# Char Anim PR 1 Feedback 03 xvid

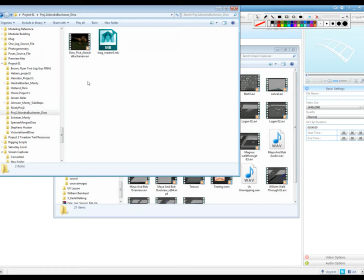0:00 Okay, so one of my videos just crashed, so let's try this one more time. So this is video 3.
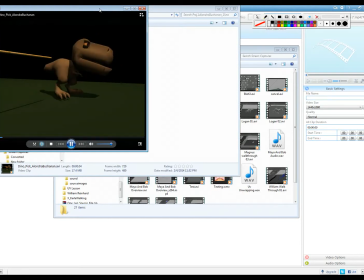0:07 Um, so Alondra, let's look here and see what we got.
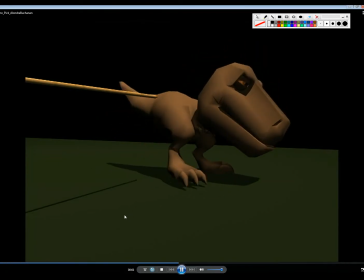0:15 I think that a couple of things going on. You have the walk cycle that feels like it's walking in place. I would probably just go ahead and have it walk forward. Or either that or the camera is walking in place.
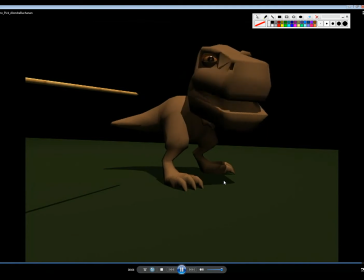0:27 But go ahead and have it just start from a step back and take a step forward. Because all the parts are in there, it's just not actually moving forward. And then I think your steps to the side are actually looking relatively good. I don't think you're shifting quite enough though.
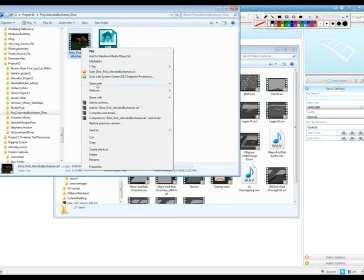0:44 And so if I open this up in QuickTime, we can scrub.
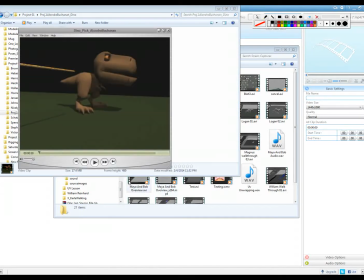0:53 You're going to see that, like there, when the character lifts its foot up, it's like it's not shifting its foot over, it's not shifting the weight over at all right there. And so little things like that, I think it shifts it here, but I think you could still shift it a little bit more.
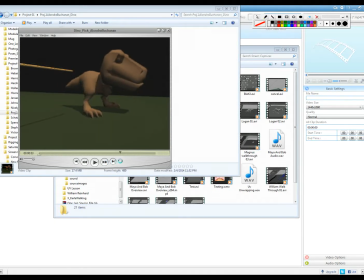1:10 And so this little dance it's doing kind of feels like it needs a little bit more weight shift work on it. And then again, I think it's kind of like you see the head just kind of turn and hit that wall. Again, I think that's the, if you have a keyframe here, keyframe here,
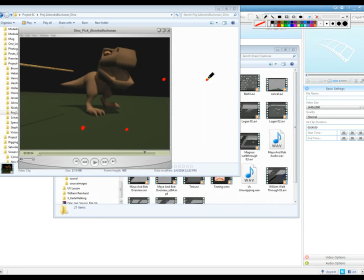1:27 keyframe here, and a keyframe here, then you're getting these like straight lines here. I think I've already talked about this with somebody else's. And it's, kind of doing that. And what you really want it to do is maybe a little bit more like,
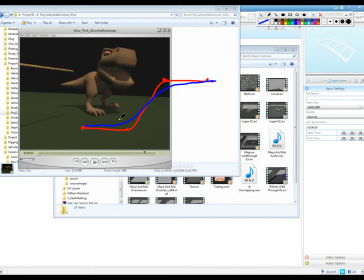1:47 that. So you get sort of like this ease into here and this ease into here, and you just got to push those up and down a little bit to make that happen. So that's the biggest thing that I'm seeing on yours, and it just feels like it's like you feel it just kind of hits a wall there and stops. And so either having it overshoot or just it's like a
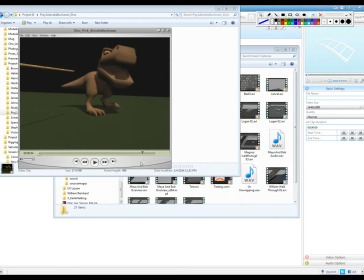2:07 one angle or one section in your graph editor is just going to be traveling and then it's just going to flatten out, and that's just not what you want to happen. You want it to either overshoot it or you want it to ease into it. So that's the biggest thing I see on that is those 2 points. Spencer.
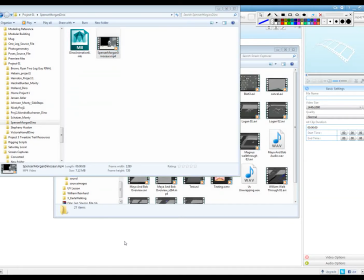2:29 So yours is looking pretty good. I watched it earlier. Let's see here.
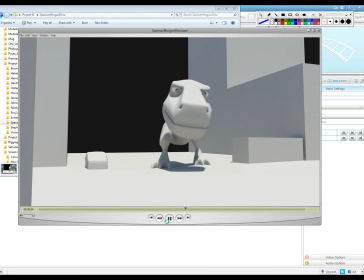2:35 I think your weight shift's looking good. You got a couple of hitches in it, and I'm sure you've probably seen them. You can kind of go back and look at them. Like this one here with the head, just kind of pops. And to me, that just means you probably have 2 keyframes right beside each other, and they just pop over one frame.
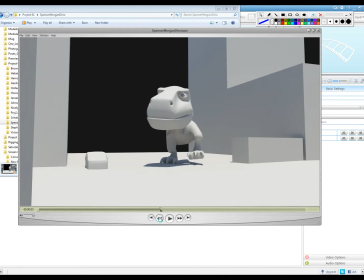2:52 You got a couple little like that. Like he's like, what's he doing with his weight? How does he shift his weight over if he's not pushing on anything right there? And so he just needed to already have his weight kind of over there before he picked up his leg. It's kind of doing. Yeah, I'm not sure what's happening there. So kind of play around with that a little
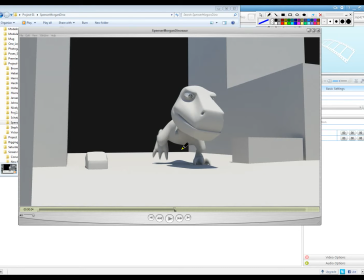3:11 bit. I think overall the issue that I would address on here is I think in most cases you're not really tilting the hips enough. So when the character is maybe scooting over a leg far enough, but they're not really raising the hip when they do.
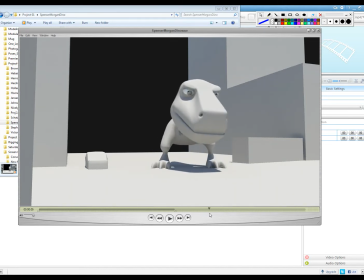3:30 And I see this a lot. Let's see on this big step here. Yeah. So that leg comes up, right? But the hips are still kind of straight across. And I think if you just had a little bit more like this, you'd get this larger mass of character, putting its weight over there.
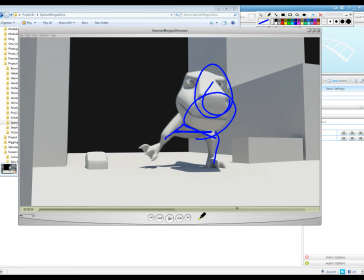3:50 And this would just feel a little bit more balanced. Sorry, this is playing back really slow when I draw on it. So you'd get that weight shift, and that would just feel a little bit more balanced with the way that motion's happening.
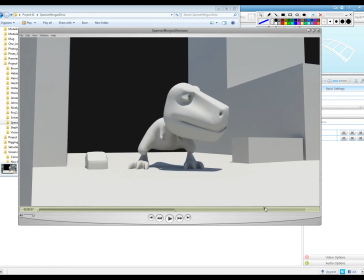4:04 So I'd say play a little bit with the angle, and then I think just polish the curves a little bit more.